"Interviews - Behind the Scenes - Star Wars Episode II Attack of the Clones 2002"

In episode 1, Coruscant is mostly depicted at a distance. We're flying over it or we see it out of windows. And in episode 2, George wanted to get down to street level.
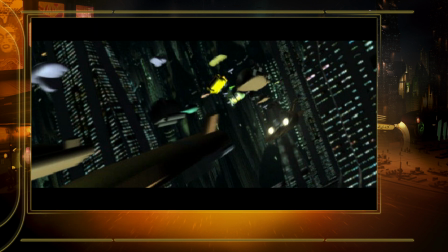It started with this big, aerial car chase where we started to go down to the street.
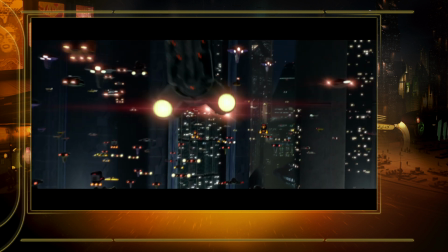We started to see, okay, well, this is what the rest of Coruscant, the inhabitants, what do they do? And you start to get a hint of, okay, well, there's much more to this than just the governmental planet.
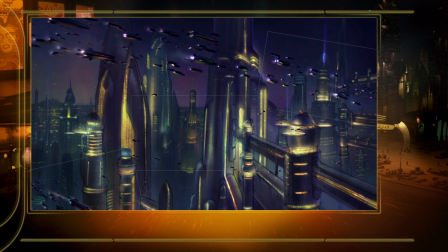The chase begins in the new city where the buildings are much taller and more modern.
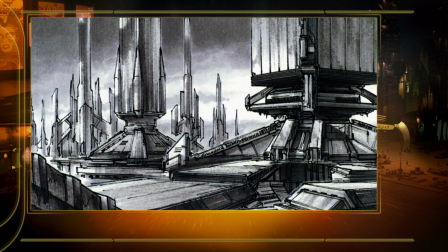And we drop down through an older city. There was an industrial area and kind of a seedy nightclub area.
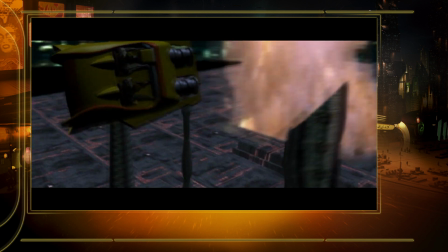Most of the speeder chase is synthetic elements of one kind or another. What we have from live action photography is Ewan hanging off of the probe droid.
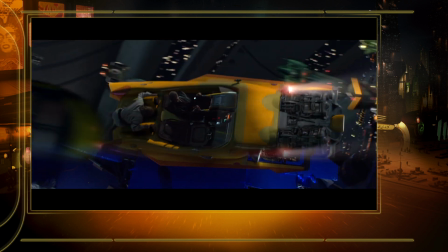We have Anakin in the yellow speeder, and then he catches up with Obi-Wan.
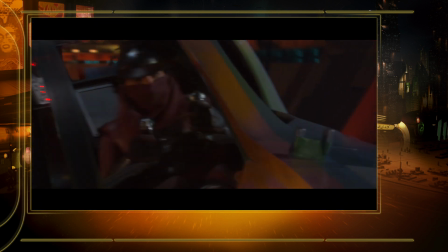We have Zam Wessel in her speeder. And that's about it for set pieces until the crash.
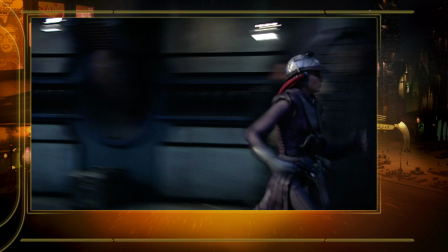When the speeder crashes, we had a little bit of a street scene set piece, and then the entrance to the nightclub.
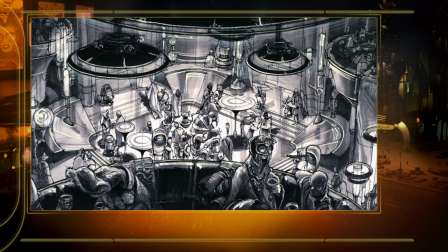She went into the club, Master.
The design challenge there was to try something kind of a spin on the cantina sequence from the original Star Wars and then see what we can do with it. And instead of, making it so chaotic and sort of, really kind of interesting in a seedy way that we saw on Tatooine, we wanted to take the approach that, okay, well, this is a festive place.
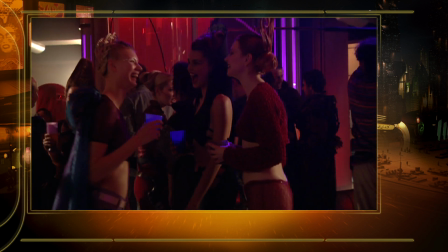This is still, a place where, young people go and celebrate and stuff, and you have all this intrigue going around it.
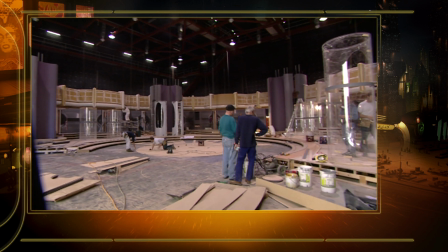And so we, of course, filled it with color and sound and music. That set was under construction for probably 6 or 8 weeks, gradually building it up.
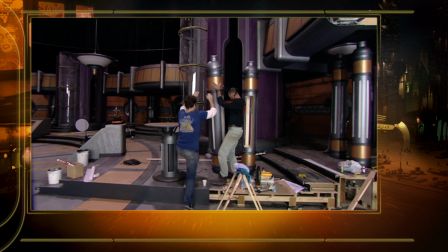Took quite a while to get it to its shootable state. And we shot on it for, I think it was less than a whole day.
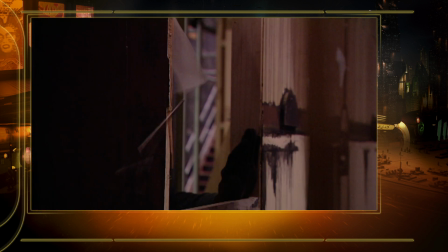I think it was about 2/3 of a day. And then the next day they were tearing it all apart. Large parts of it were going into the dumpster.
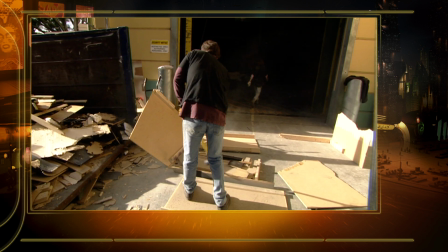And it just seems like such a tragic thing, so much effort goes into those sets. But we needed that space to put the next set in.
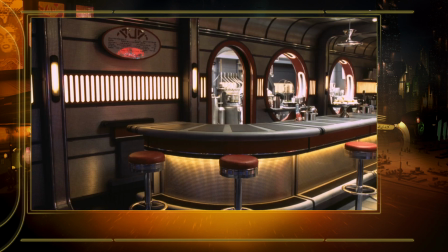Dexter's Diner is a perfect example of where we took iconic American images and then pulled it together, for a real important story point.
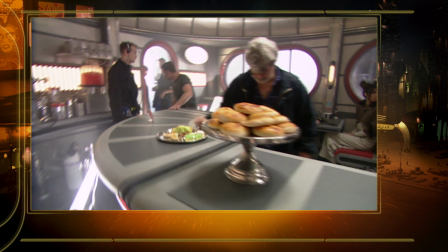It was a really fun thing because George wanted literally a diner, and he knew exactly what he wanted.
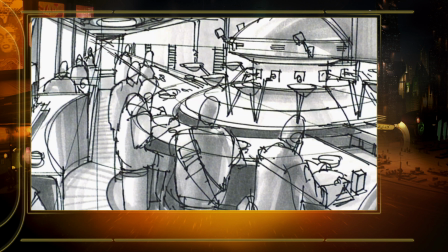Some of the earlier designs were quite expansive. We had circular ones, we had seating in different arrangements, but it all became a little bit too exotic. They're not the classic American diner that we're all familiar with.
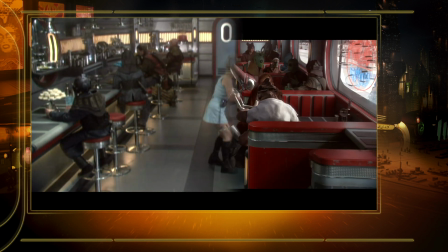And so we actually went very simple and just literally took the original design of what we would see in a diner and then just modified it a little bit, put in a couple robots,
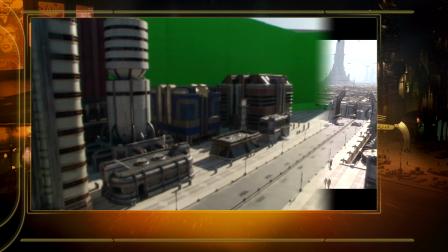set it at the bottom of this gigantic street on Coruscant, and you had this fantastic environment.
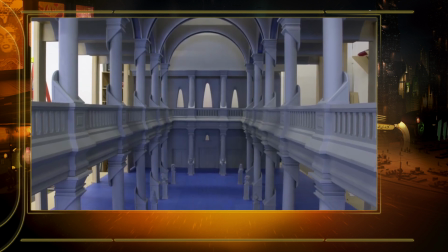The Jedi Library was a really fun challenge in the sense that, how do you create this information resource for all of the Republic?
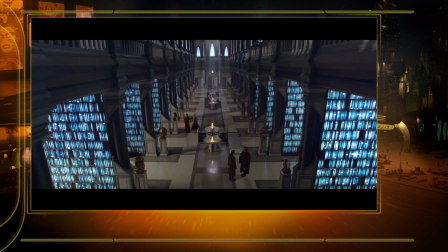Basically, this is where every piece of information is stored. And so we took that idea and really, again,
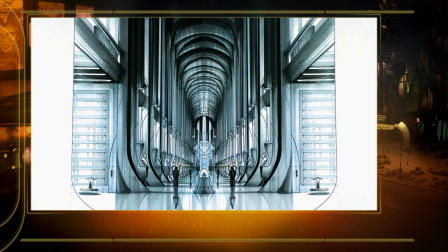exaggerate the scale and then really try to think forward and say, well, what kind of technology would they use to store information?
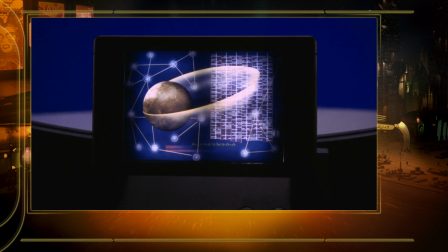Of course, holograms are, already been established. So we decided, okay, these are all holographic databases.
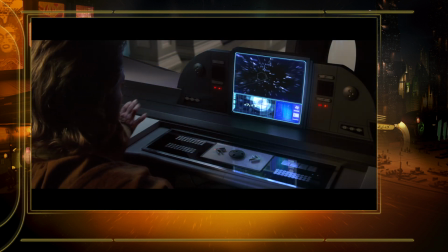And then the next task was then to, okay, visually, how do you convey that so we can actually understand it?
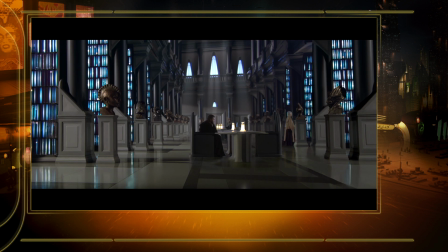And we started looking at research of different libraries through all of history.
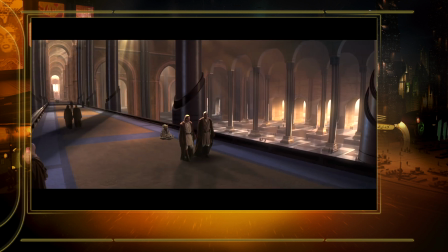In many ways, even though you only see such a small glimpse of it in the film, all this rich history was all figured out and planned.
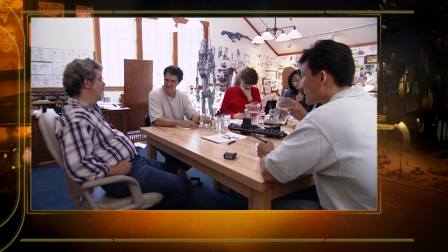Depending on what George wants for the story, we start pulling bits and pieces of it.
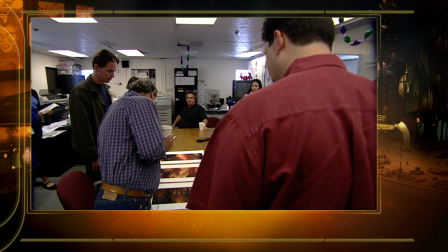But if you dive into it, every little piece in terms of the structure of where these locations were and the look of them all tied together. So there's this incredible sense of history for the planet. And that's what really grounds the look of all of these films to make it look very believable.
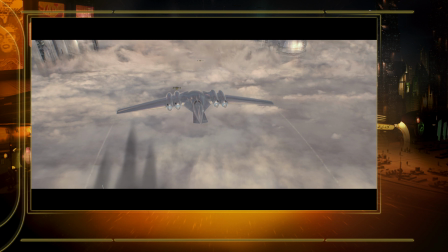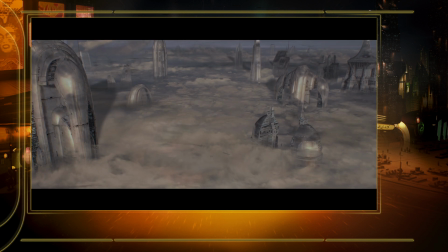The first movie I ever saw in the cinema could possibly have been Star Wars Episode 4. And I went to see it with my brother after school one day. We were going through I lived in a town called Crieff, and my mum and dad were taking us to a big town in Scotland called Glasgow. And we were going to see Star Wars. And we were going to see it mainly because my uncle was in it.
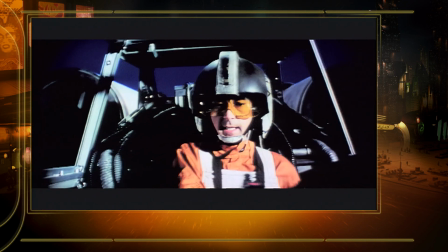And action. My scope shows the tower, but I can't see the exhaust port. Are you sure the computer can hit it?
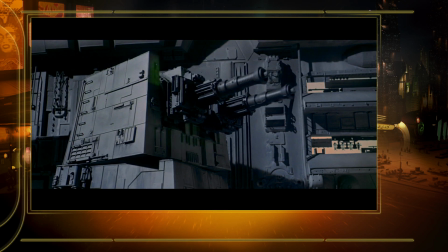And it was the first time I'd ever seen him in the cinema, in a movie. So we were very excited, and I remember being picked up outside the school gates by my mum and dad, and we got in the car and we were really excited all the way there. And then we sat down, just excited to see Uncle Dennis on the big screen. And then we got Star Wars as well, which blew us completely away.
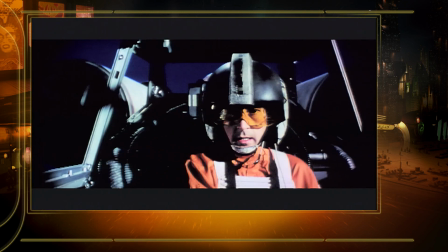All right, I got a malfunction, Luke. I've got a malfunction, Luke. I can't stay with you.
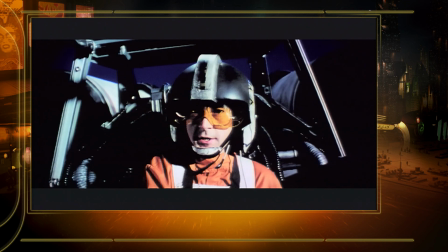Okay, Wedge, get clear. Sorry. Let him go. Stay on the leader.
So that was my first ever film, and I was 6. As we go into episode 2, we revisit Naboo, and we actually get to see sort of the evolution of the planet. And it was key to the story because this is where Anakin and Padme really start to form their relationship.
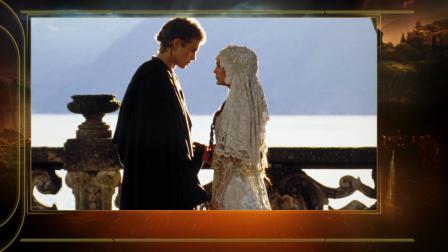And it was really interesting in the sense that, all the other planets, we start to hint at a little bit of the mystery and the darkness.
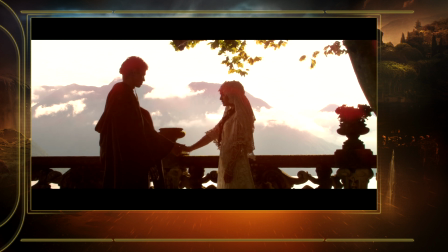On Naboo, we actually want to exaggerate sort of the romance and the beauty and the light to contrast what was starting to happen in the rest of the Star Wars universe.
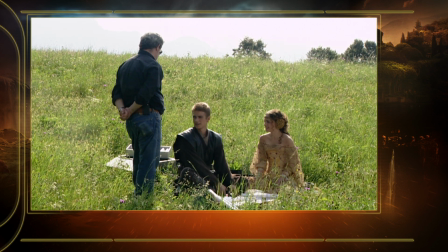There's a dangerous trap in how do you create an incredible paradise, because everybody has a different idea of what that could be.
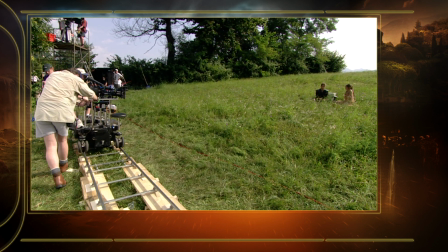And one of our goals was to really ground it into something that we're very familiar with. Of course, nature is an obvious one because everybody loves nature, hopefully.
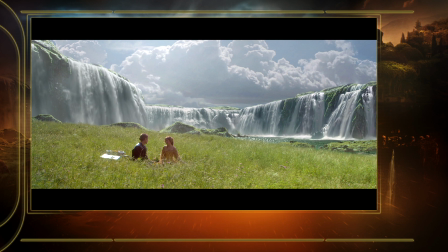And then how do you build enough architecture in there so that everything looks like it's in harmony?
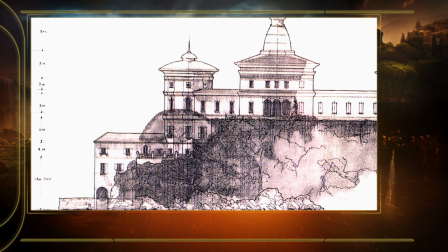And so we decided to create architecture that was really perfectly situated into the natural surroundings.
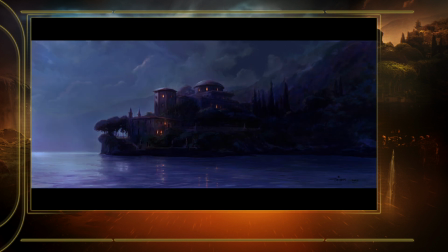And Lake Como in Italy was actually a really good foundation for that because it's a beautiful resort, a beautiful place to visit for vacations.
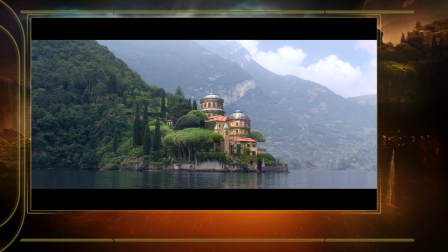And we just basically took that idea of that lake and then exaggerated it on a planetary scale, and that becomes the new Naboo.
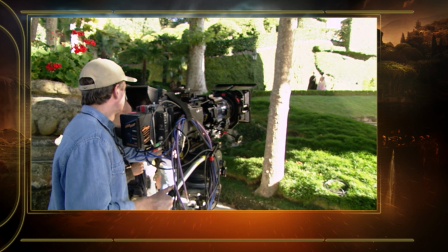One of the environments on Naboo that we exaggerated the lighting and the architecture to make it more romantic is the Queen's Palace,
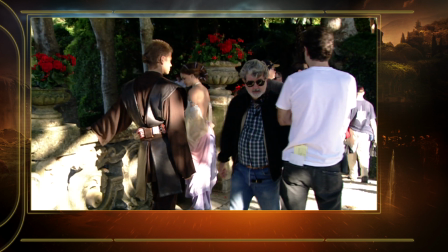her sort of secret retreat where she and Anakin actually start to fall in love.
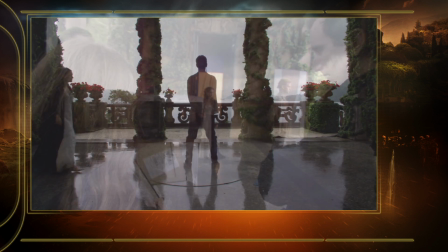And what we did there was we really start to create a visual look with the lighting so that it's always idyllic, it's always afternoon light, it's always perfect.
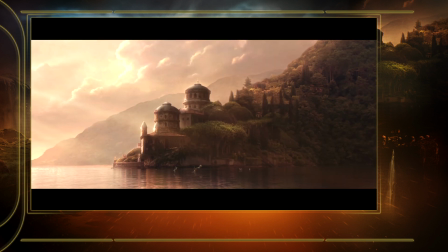You get a sense that it never thunderstorms on Naboo in this part of the world, that everything is always perfect, the lighting is always ideal.
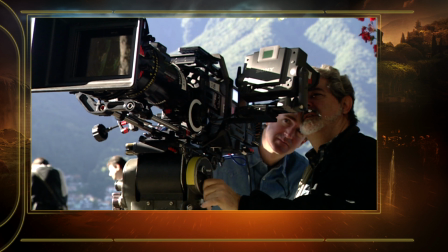That's beautiful.
That was one way to do it. The other one was to take the color palette of the flowers that we see around there and really just amp them up so everything was in full bloom, everything was in spring.
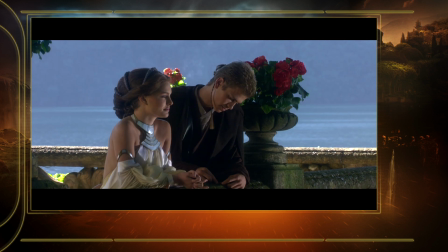And it's all these little subtle visual cues that you start to think that, okay, this planet is pretty special.
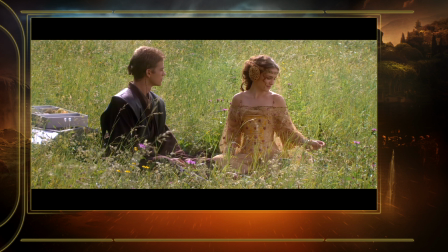I mean, it really represents paradise in that sense.
And then these are Naboo buses.
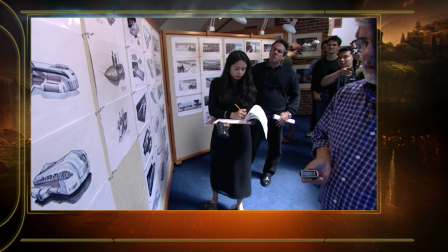I like this one.
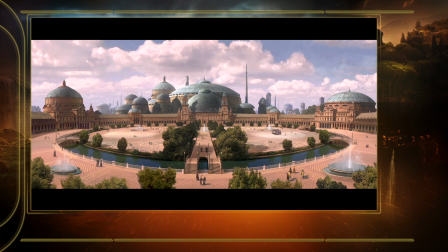One of the really interesting design challenges for Naboo was how do you merge technology with this very beautiful, peaceful society?
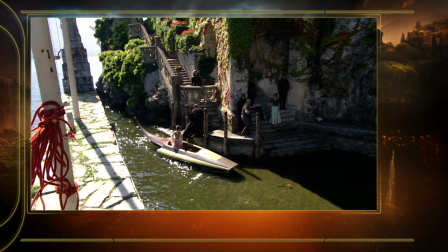The minute you start introducing vehicles and other high-tech things into a very naturalistic setting,
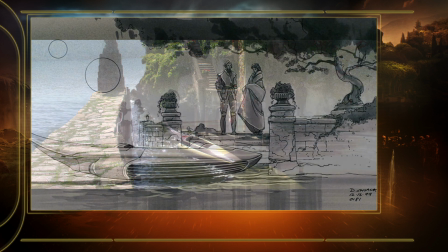there's a tendency to transform the environment into something dark just by the nature of what it is.
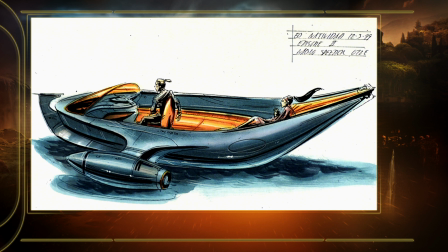And one of the real challenges for Naboo was, okay, how do you blend those two?
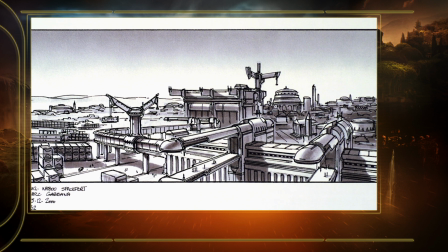How do you create technology in terms of the vehicles and the spaceships and the architecture to, in many ways, complement the natural surroundings of their planet?
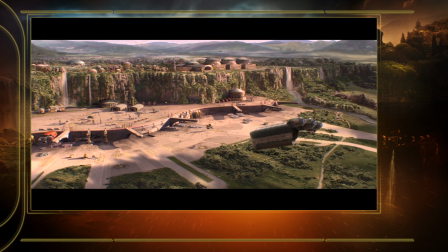And we went back and decided to treat everything as jewelry almost as artwork.
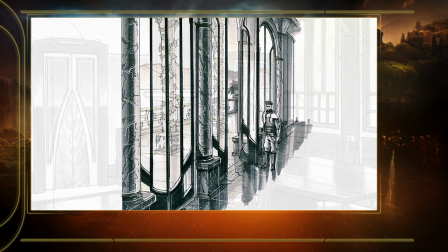So every little piece, every little detail in terms of the door frames, the doorknobs, all the way up to spaceships,
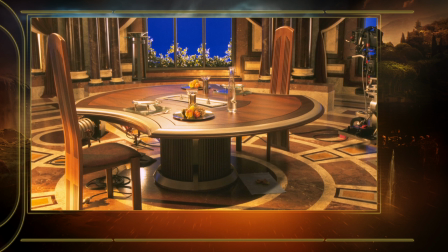everything was treated with the care of an artist in terms of everything being designed and handcrafted,
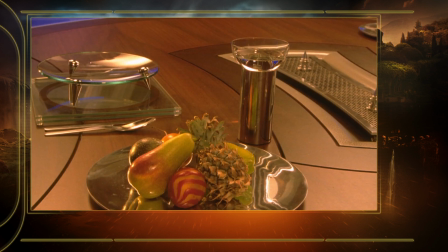hand-built, hand-lovingly manufactured.
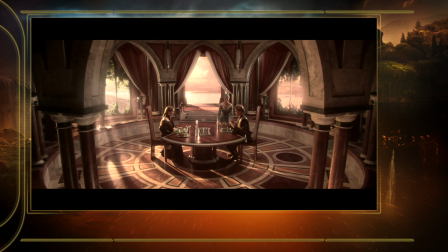And that kind of gave it the perfect blend where you actually saw beautiful trees and this technology that actually became art. And so it was really blending art with nature.